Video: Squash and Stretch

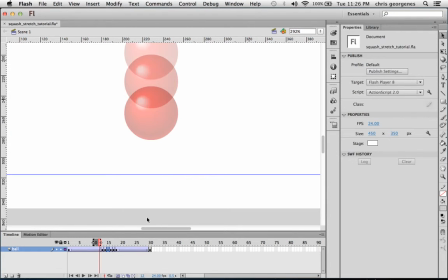246s
All right, so now just going to jog through here just to get a sense of what's happening.
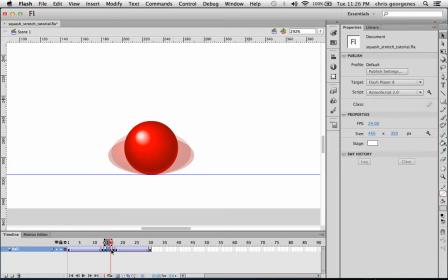252s
And that looks pretty good. Now I want to start the opposite reaction, maybe something like this. So let's jog back and forth, scrub this timeline a little bit and see what happens.
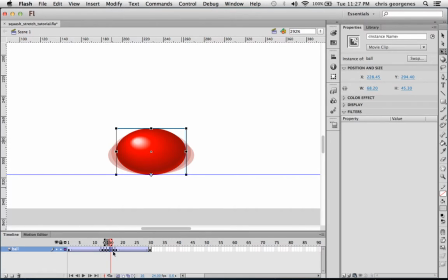And that seems to work. Let's turn off onion skin.
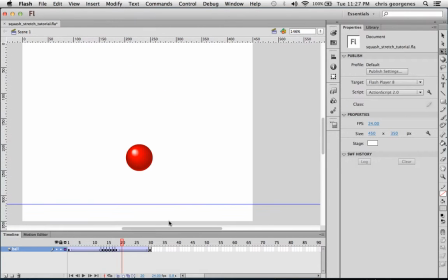282s
And one thing we might want to just be aware of as we play back this animation is that if it feels like the ball is maybe sticking to the point of contact a little too long, we can go into one of these keyframes and start to nudge it up using the up arrow key.
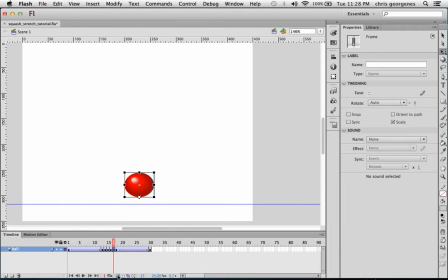301s
Maybe turn on onion skin for this. So it rebounds a little bit quicker. And there you have it. That's a pretty good squash and stretch animation right there. It provides a little bit more life to the object.
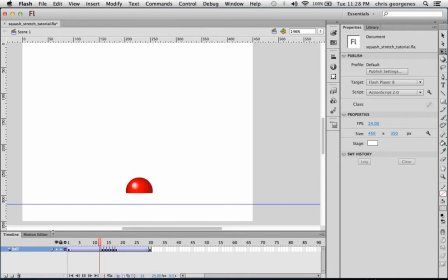320s
And again, squash and stretch is normally a traditional animation technique that's applied to characters, but it's also great for applying to things like flyout menus and UI elements if you're animating them for, say,
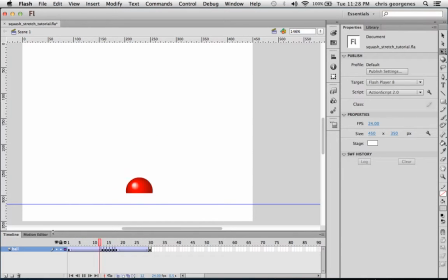336s
a game. There's really an unlimited amount of use that you can get out of squash and stretch techniques. So have fun with it.